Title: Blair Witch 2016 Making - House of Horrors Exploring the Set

My name's Adam Wingard. I'm the director of this movie. Hey, I'm Tom Hammock. I'm the production designer. And behind us is our big final set piece house set, and it doesn't look like much from out here, but we'll take you inside, and this is where all the fun, scary stuff happens. So come on with us. So.
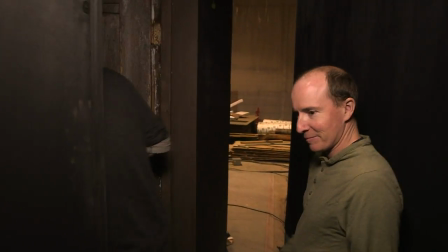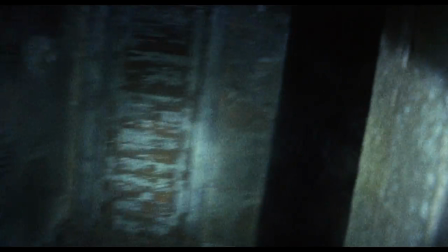Okay, so this is where the characters enter into the house right here, and technically this wasn't in the original film, but we wanted to kind of match the aesthetic of it.
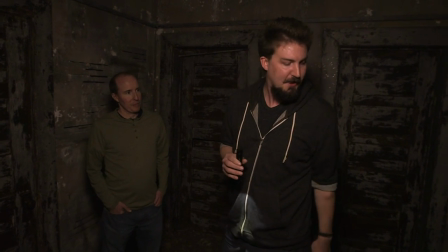And the funny thing about the original movie is that there's actually no doors on any of the walls.
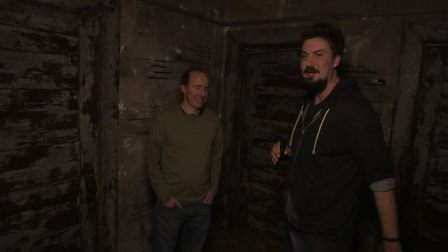So Tom's fun job on this picture was
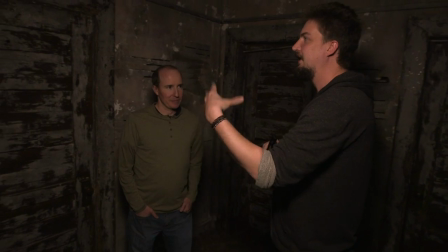trying to kind of make it aesthetically kind of matching with the original film while doing kind of our own thing.
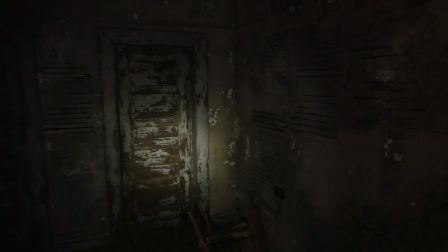And so when you first start in here, you know, we wanted this room to actually give you,
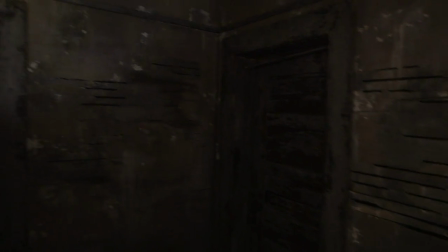I mean, because ultimately this is kind of like our big haunted house set piece of the film, and we wanted the end of the movie to feel appropriately kind of like a haunted house ride, you know.
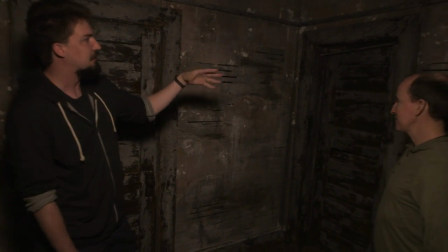You'll see these doors kind of are almost like, you know, you can't really be acclimated of where you are.
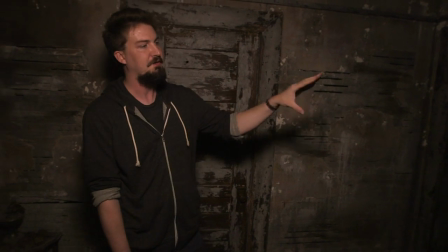Everything kind of looks the same, and we wanted to purposely constantly kind of confuse the audience so that we can kind of shift things around,
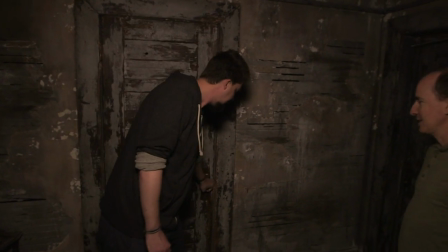and the house kind of subtly changes as it goes and things like that. This right here is the entrance to the iconic
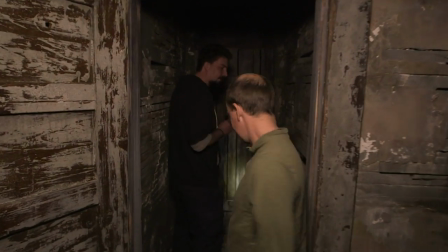set piece from the original film, where, you know, the basement set, you know.
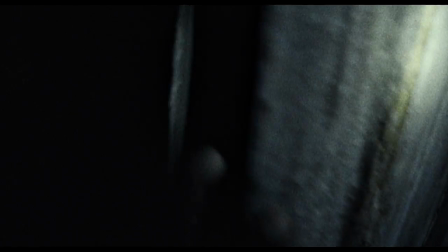And so right here, this actually is, you know, just our kind of turning point here.
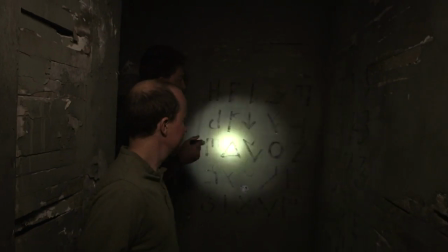You know, we matched these like runes that the filmmakers had created, you know, pretty much exact.
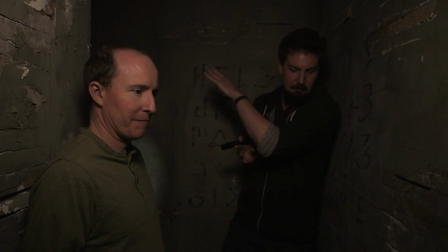And you know, right here, this just goes into a black wall, but it connects to another piece of the set that actually goes into the basement.
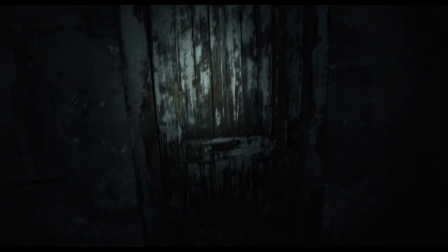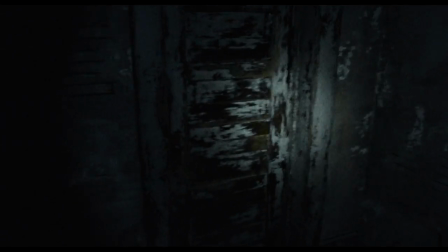You know, one of the main things that we tried to do was, you know,
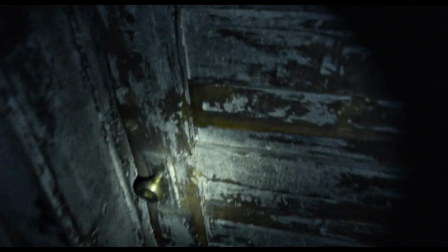find interesting looking kind of degraded buildings and stuff and kind of match that kind of thing to this.
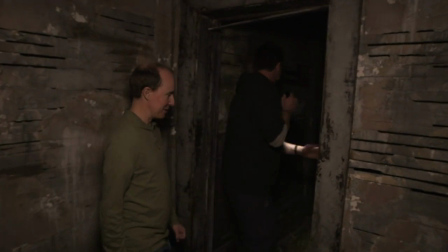Totally. Here, shall we go into the hallway? Sure, yeah. Talk about it. So this is kind of my favorite part, actually.
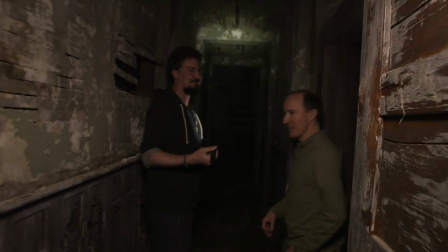This hallway is pretty sweet.
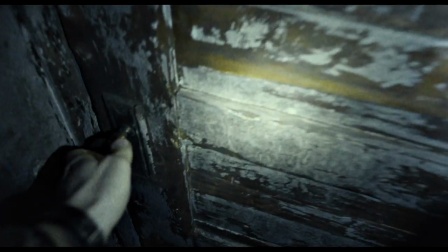So we originally started looking at a lot of abandoned Russian buildings in Chernobyl from the nuclear disaster,
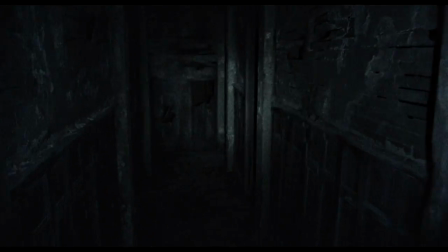where they'd just been allowed to sit through the winters for 20 years, and that's where we came up with a lot of the textures.
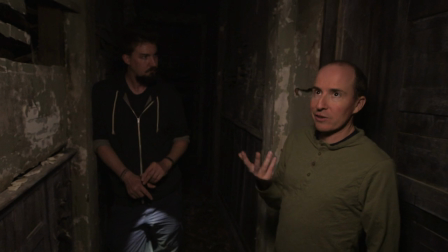The house, the original house, actually has incredibly high ceilings,
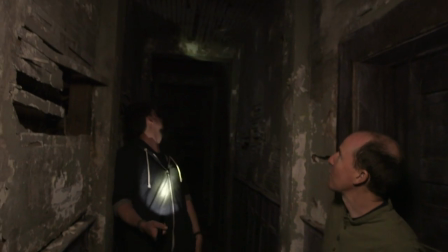and you can see how really just very, very high they are in here, which is kind of nuts.
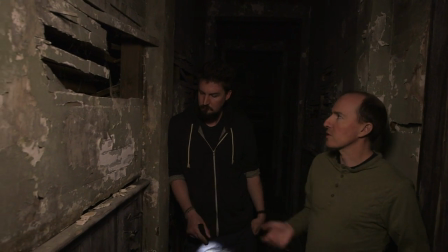And how we built this set is actually 3 stories tall. So we had to build it in stages, unlike a normal movie set.
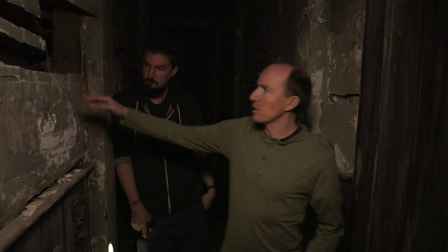So it's structure, and then each piece had to be added. And you can see that we built it like traditional old building techniques with lath and plaster.
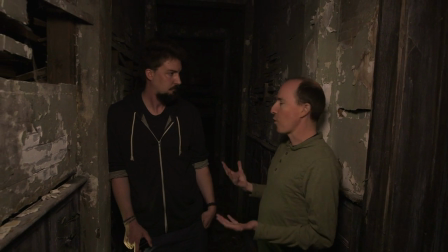And what that allowed is any place Adam wanted a hole, we just come through here with axes and sledgehammers.
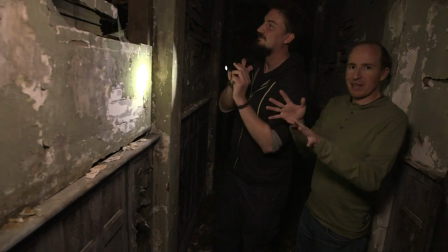You can look around and just like slam through the set. So you can see there's a whole nother room back here.
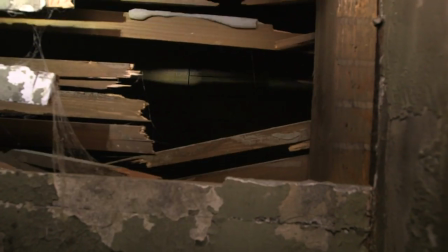Yeah, even though some of these rooms don't get used, it was really important that we create texture, you know,
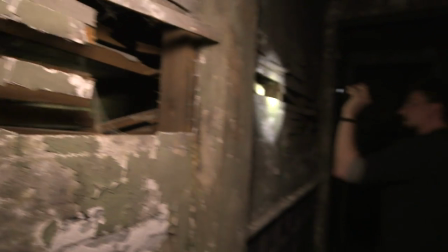by being able to look through, you know, like if the characters look through holes in the walls,
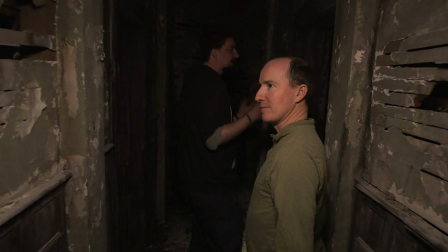that there's actually stuff back there, just to give the feeling of like depth and things like that.
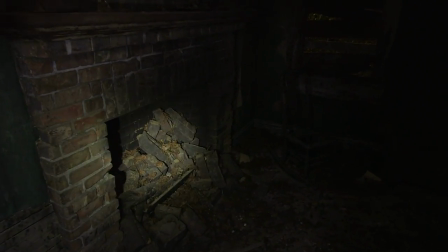This is a really cool room. This is what we call the Emerald Room. We actually do like one of our homages to the original film, where in this one Peter is standing against the wall over here.
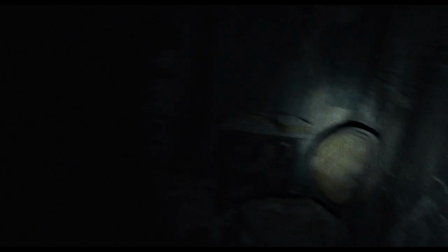This was one where we got to have a little bit of departure, because this is obviously not a room that you see in the original movie.
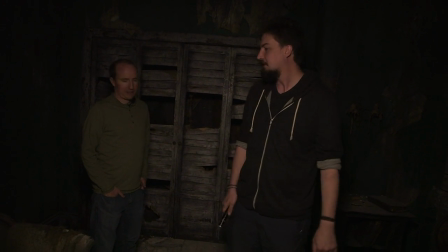So we kind of wanted to take opportunities to like stash in some old furniture,
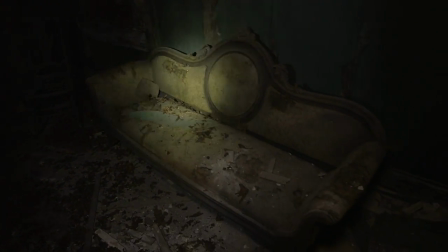and fortunately there was a TV show shooting nearby here that was set in the 1800s,
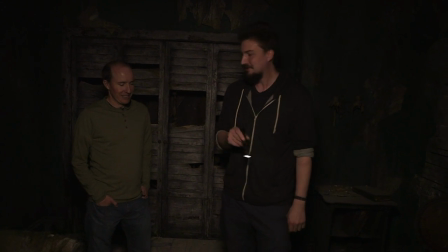so we were able to kind of get a lot of their stuff for a pretty decent price. Totally.